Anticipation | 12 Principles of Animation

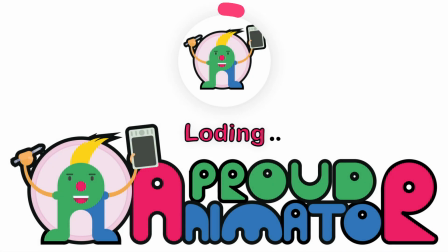0s
Hey there, welcome to the Proud Animator YouTube channel. So this is a lesson on principle of animation where we are going to learn how applying anticipation can make your animation look better.
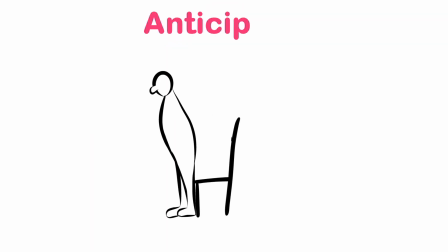10s
So let's start. So first of all, let's talk about what is anticipation. So this is where the character or an object prepares for the main action of the scene to make your animation look more realistic. So for that, let's take an example of a simple ball bounce animation.
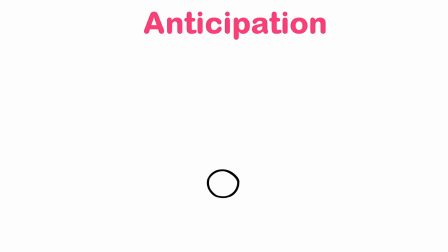30s
So here is a ball bounce animation. Now I have already discussed how we can animate a ball bounce. We simply need to add some ease in and ease out to look it more natural so that it actually looks like it is falling under gravity. Now if you don't know how to animate it, the link will be in the description.
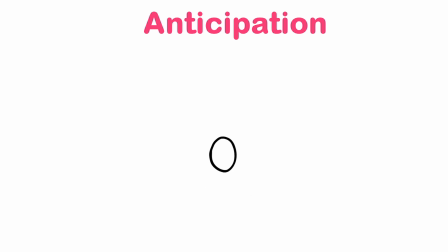49s
You can check that lesson as well if you want to animate a ball bounce. So back to this lesson. Okay, so here in this particular ball bounce, I have before the bounce, I have added some squash to this particular ball.
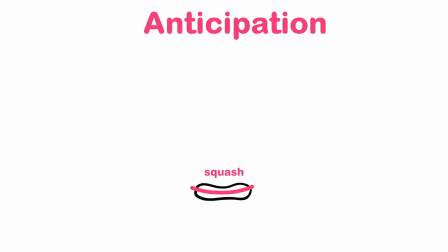64s
As you can see, this is where the ball is squashing, and after that it is lifting off the ground and then again falling back and then again squashing, then again lifting off the ground, then again falling back. So this is where I have added some squash to it to add some anticipation,
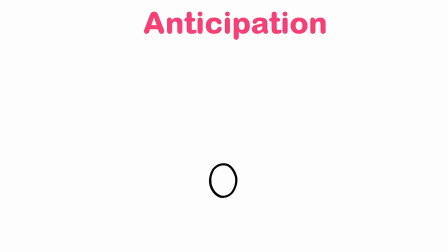83s
and it is also looking like the ball is has some personality to it. So it's basically anticipating for the main action of the scene before jumping off the ground. So here is an example of with and without anticipation.
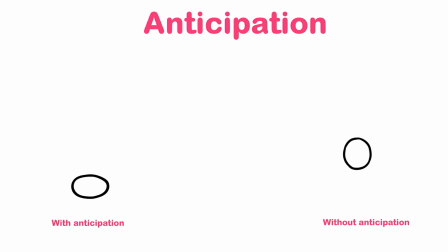101s
So you can see the difference. The second one is not looking that not looking that bad, but it's looking like an object. It's not looking like it has some personality to it.
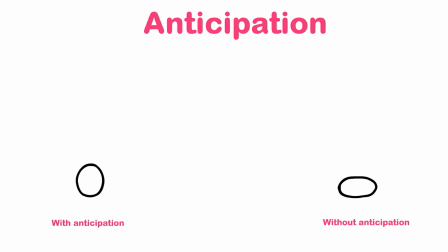114s
But on the first one, which has some anticipation added to it, it's looking like it has its own personality. It is anticipating for the main action by squashing and then jumping off the ground. And remember that for squash and stretch, you need to squash and stretch with the same amount.
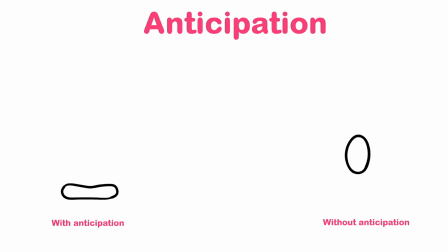134s
So I have already discussed about how to add squash and stretch in your animation. For that, you can check that out as well. You can get the links in the description. So this is how applying anticipation can make your animation look better.
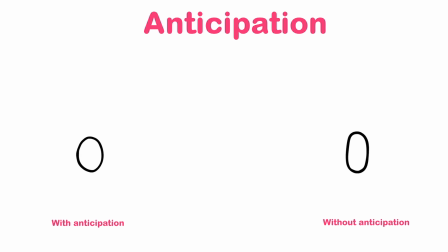149s
So let's jump on to some character animation so that we can find how we can apply anticipation to character animations.
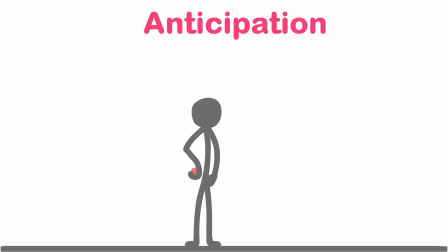159s
So let's jump on to the next example. Now here is an example of a character throwing a ball.
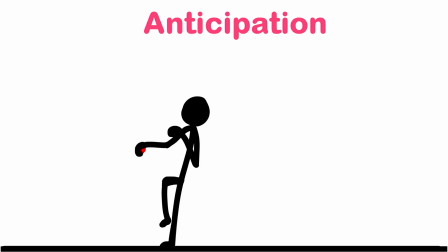166s
So observe the motion carefully.
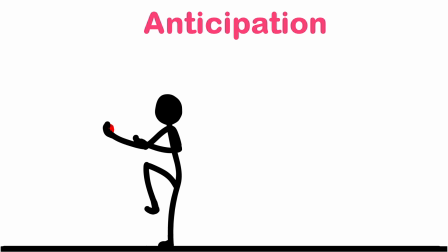168s
You will notice that before going for the main action, the character is slightly going backwards and winding up its body,
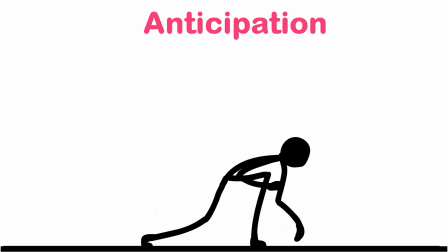176s
and then with full force he is throwing the ball. So at this particular point, which is this anticipation part,
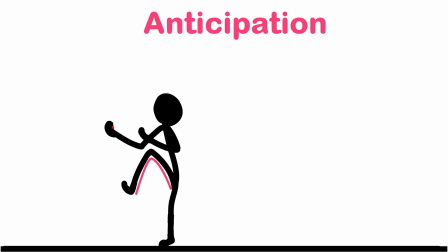184s
the character is lifting one of his leg and then also twisting his hand backwards and then throwing the ball. So at this particular point, it's looking like the character is gaining some momentum for the final action, which is throw and then going for the action. But if we remove this anticipation, it would look something like this.
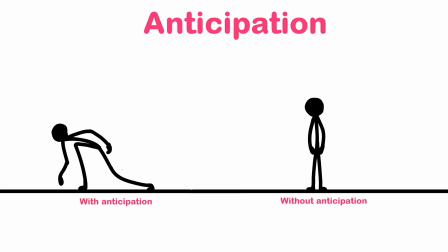207s
So the animation without anticipation is looking really unnatural. It's looking like the character is getting force from nowhere and then suddenly throws the ball with full force.
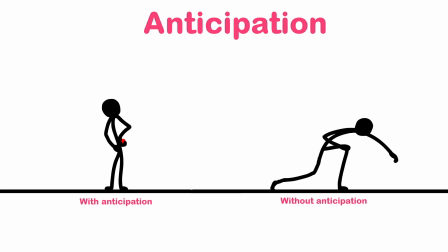219s
So it's not really looking realistic, and that is why adding anticipation in this kind of
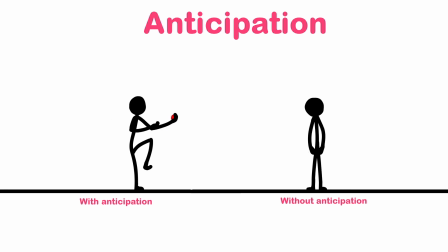227s
animation is one of the most important things to make your animation more realistic.
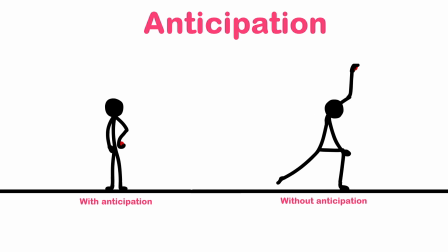232s
So till now we have added only one anticipation for our animations.
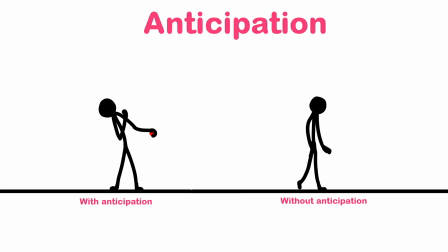237s
We can also add two or more anticipations depending on how much what is the exact look you want to get for your animation.
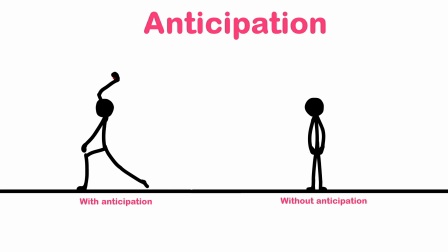245s
Now in our next example, we are going to apply two anticipations for the main action.
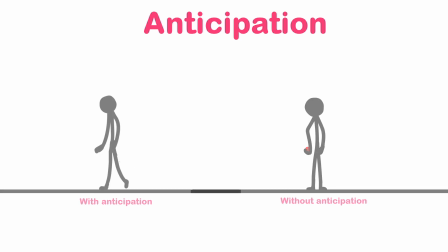251s
Okay, so let's jump on to the next example. Now in this particular example, the character is standing up.
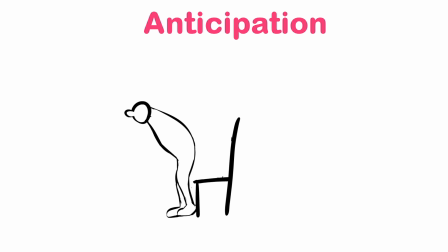259s
So if you observe the animation carefully, I have added two anticipations. So before standing up, the character is first of all bending its body slightly backwards and tilting its head slightly downwards.
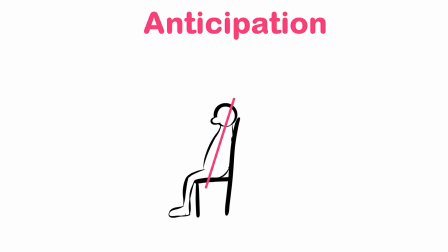276s
So after this, there is another anticipation, which is it's again bending forwards and also tilting his head upwards a bit. Now till now the character is slightly moving his leg backwards and one leg is still at the same place,
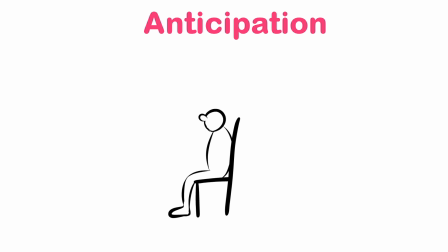294s
and in the next frame it's bending his foot. So this is where it's gaining momentum for the main action, and after that it's standing up, and there is another follow through and overshoot happening, so to balance out the whole animation.
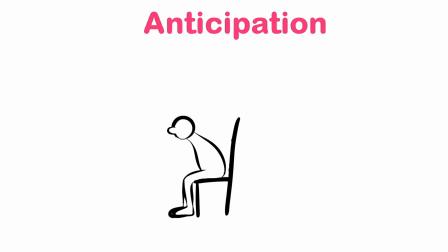313s
So this is where we have added two anticipations to for the main action. So this is how you can also add anticipation, one or two anticipation even for the throw animation I have shown you earlier.
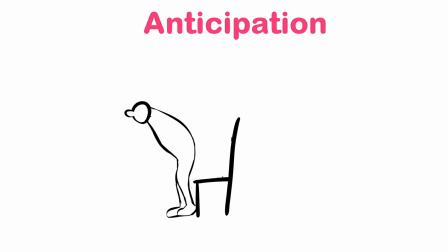327s
If you add two anticipations, then it may give you a different look for the throw animation. So here in this particular example, the character is first of all going backwards with just preparing himself for the main action,
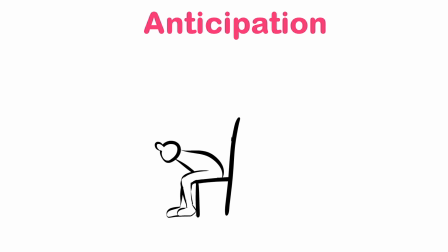344s
and then again going downwards and bending his foot to gain some momentum for the final action,
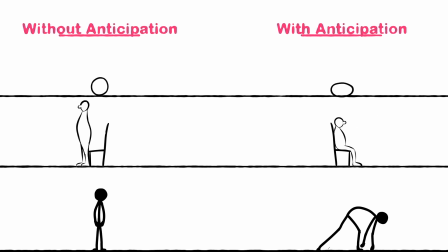351s
and then it's standing up. So this is how applying anticipation in your animation can give your animation more natural look to it. So that is it from my side in this lesson. Hope you learned a lot and enjoyed this lesson. So if you liked the video, then make sure to hit the like button. If you have any doubt regarding the lesson, make sure to comment down below.
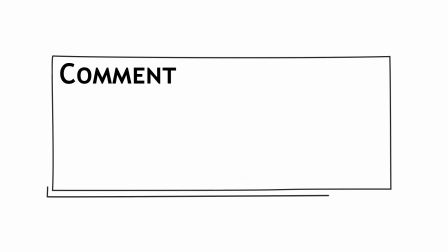372s
We'll be happy to help you out.
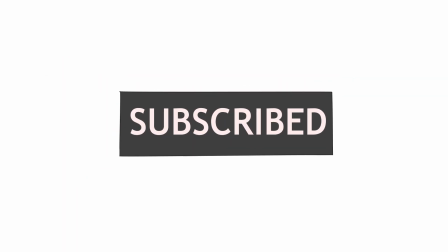374s
And if you are here for the first time, make sure to subscribe the channel and hit the bell notification button to stay notified for all the future updates.
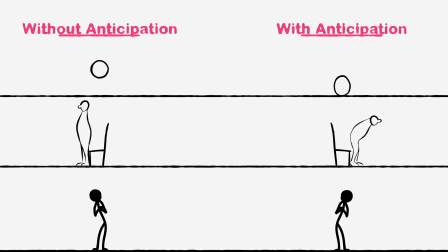382s
Until then, goodbye.